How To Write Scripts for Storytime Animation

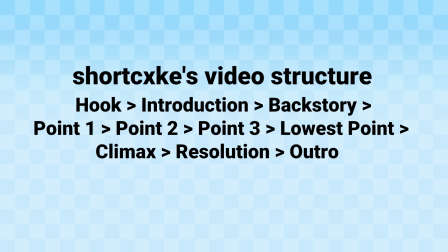(8:15)
I made my own storytime animation structure which you can use and alter as you like. Yep, this is my secret recipe for my recent storytime videos.
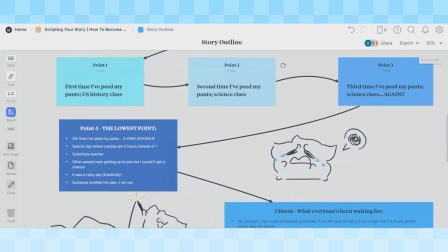(8:24)
To make it easier to follow along, I added a bunch of arrows to form a path throughout the story outline.
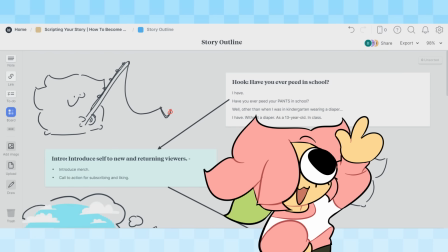(8:29)
So first, we start with the hook.
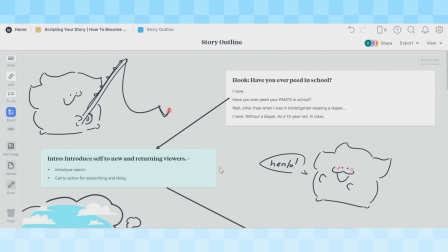(8:31)
The hook should have some relation to your title and thumbnail it should be something to help draw in your viewers more there are many ways of doing it and sometimes i don't even know if it'll do well the best way to know is to check your analytics and see if people click off
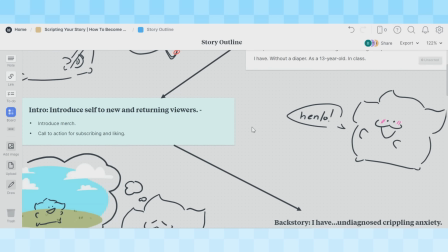(8:46)
the first few seconds next is the intro in my intros i always introduce myself to new and returning viewers even more important is to do a call to action for subscribing and liking like you know subscribe hit the bell button something like Next is the backstory.
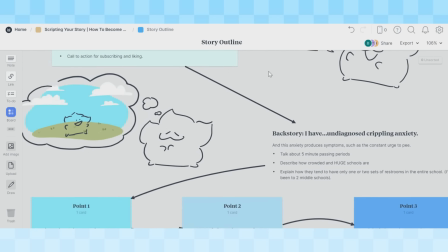(9:03)
The backstory should show you or your character's previous history, experience, or conditions that may increase the stakes, or make your story seem more interesting because of it.
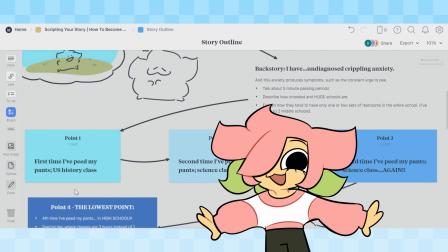(9:13)
Next are the points. These can either be the adventures that you or your character goes through, or these can be points that contribute to your main point, such as here are 5 different struggles that I go through as a short person. and those five different struggles can each be a point.
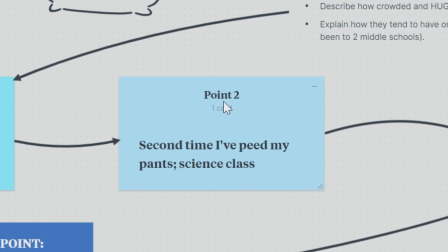(9:28)
So for my story, the first point will be the first time I peed my pants, second time I peed my pants, and then the third time I peed my pants.
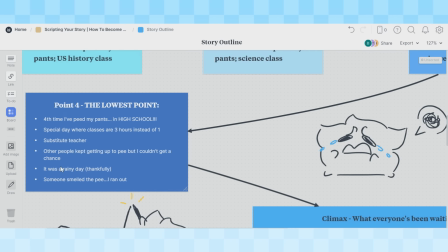(9:36)
Point 4. The lowest point. Now this point is inspired by a beat from the Save the Cat story structure, called All is Lost. Everything goes downhill. It's the lowest point that your character goes through in the story.
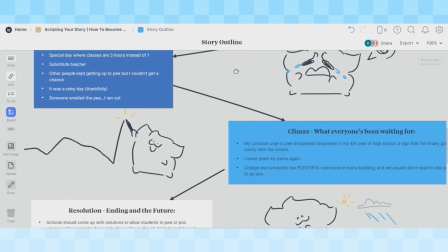(9:49)
Having this lowest point can help the climax smack even harder. Speaking of climax, climax resolves the conflict or fulfills the character's desire.
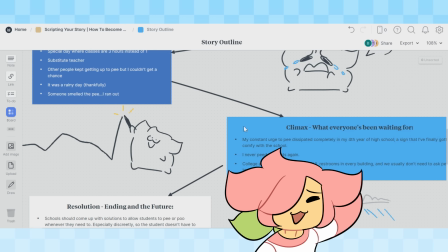(9:58)
This should be the best part. To be honest, I still need to practice how to make better climaxes.
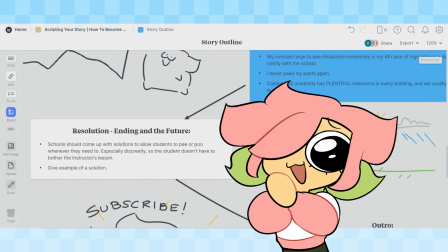(10:04)
Not like that. After your climax, you got your resolution. You can talk about your final thoughts and show any changes that you or the character went through.
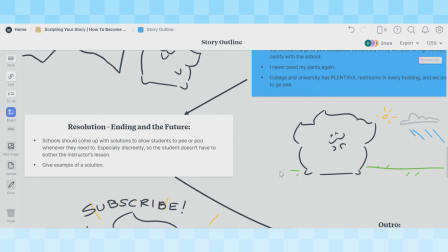(10:13)
What has changed in you or your character's life? What is the purpose of your story? Finally, the outro.
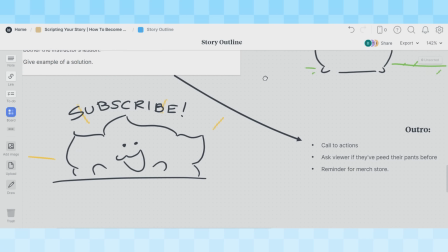(10:19)
Basically, it's similar to intro. You do the call to actions again and try to start a discussion by asking the question So for me,
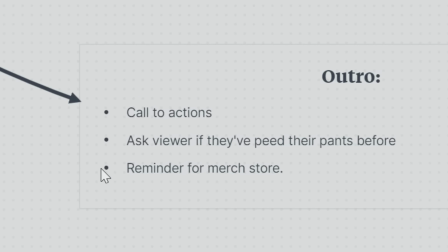(10:26)
I'm gonna ask the viewer if they peed their pants before because I'll
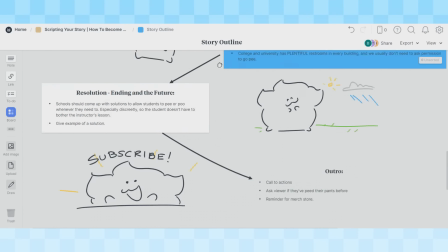(10:31)
So my meal note board looks a little complicated Your story outline should actually look like this written on a document type
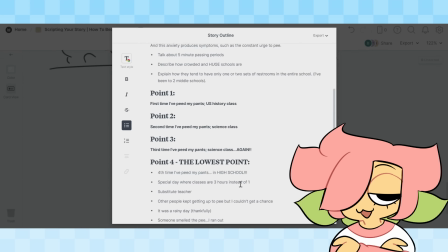(10:39)
down the structure first and then fill it in with Bullet points or single sentences of what
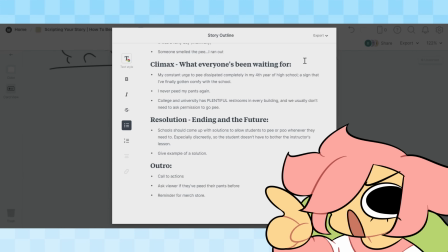(10:43)
you want to talk about remember don't write too long This is just a sketch for your script.
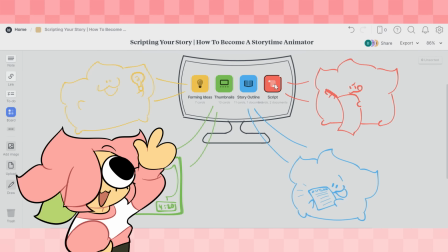(10:48)
You'll get to write later Finally, the meat of a story-time animation. Scripting.
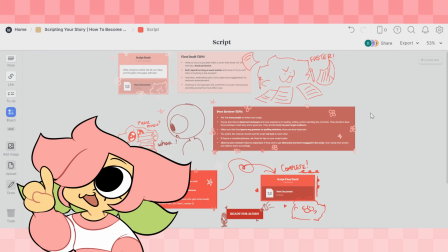(10:54)
Scripting can be incredibly intimidating. That story outline we made earlier gave us an outline to start off of.
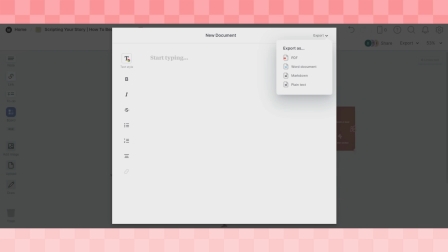(11:00)
And of course, we can use Milanote to type documents. You can even export it as a PDF or Word document.
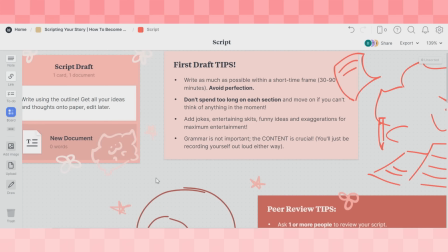(11:06)
So the first thing I recommend you to do is to write a rough draft, but as quick as you possibly can.
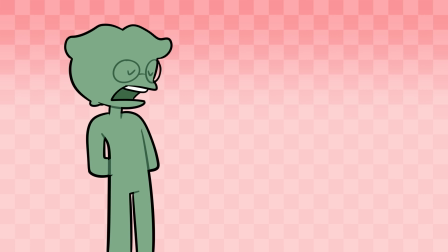(11:12)
Maybe set a time limit to around 30 to 90 minutes. Pretend you have an in-class essay and you have to write an essay within an hour.
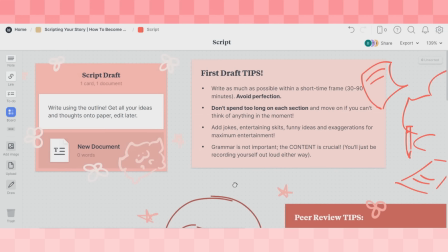(11:20)
This is the moment where you just write down everything in your mind. Don't care about grammar or spelling mistakes, just make sure you get all your ideas on paper.
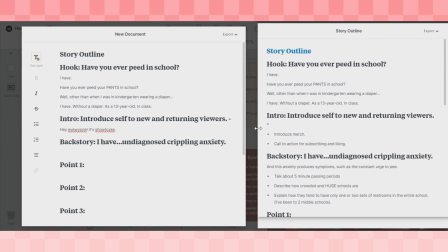(11:29)
You can always edit it later. To start, you can copy and paste your outline, add space between each section, and fill it in like a questionnaire.
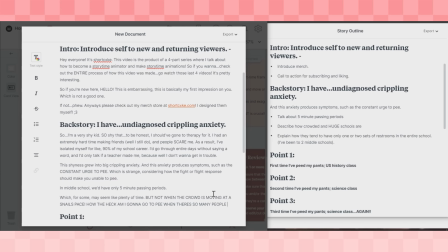(11:36)
Alternatively, you can put your outline to the side of your screen and type alongside it. So here's some tips while I write this thing.
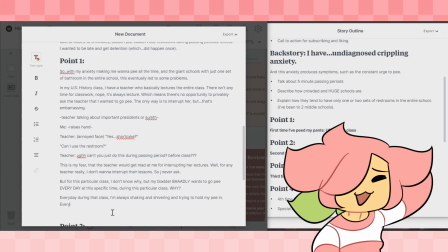(11:43)
Make sure to avoid perfection. Perfectionism can hinder you from typing as fast as possible.
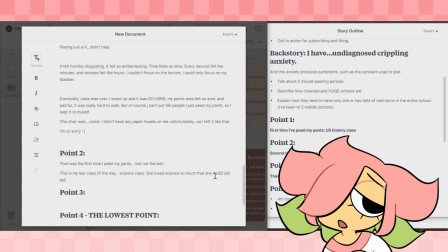(11:49)
It's okay to make a lot of mistakes. And don't spend too long on each section. You can go back and add more later.
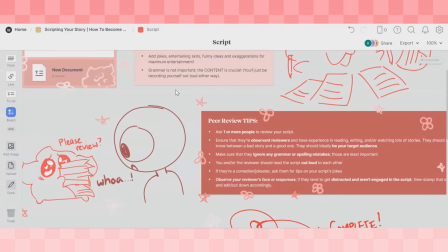(11:56)
Yay! Now I have my first draft. Next is peer review. Ask one or more people to review your script. Ensure that they're observant reviewers and they have experience in reading, writing, and or watching lots of stories.
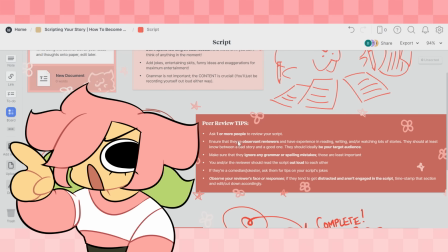(12:09)
They should at least know between a bad story and a good one. And they should ideally be your target audience.
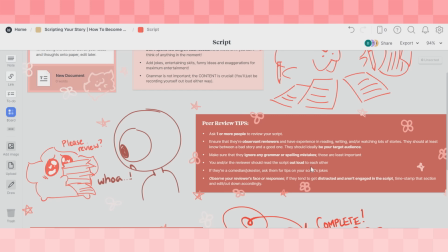(12:14)
Most importantly, you or the reviewer should read the script out loud to each other. Finally, observe your reviewer's face or responses.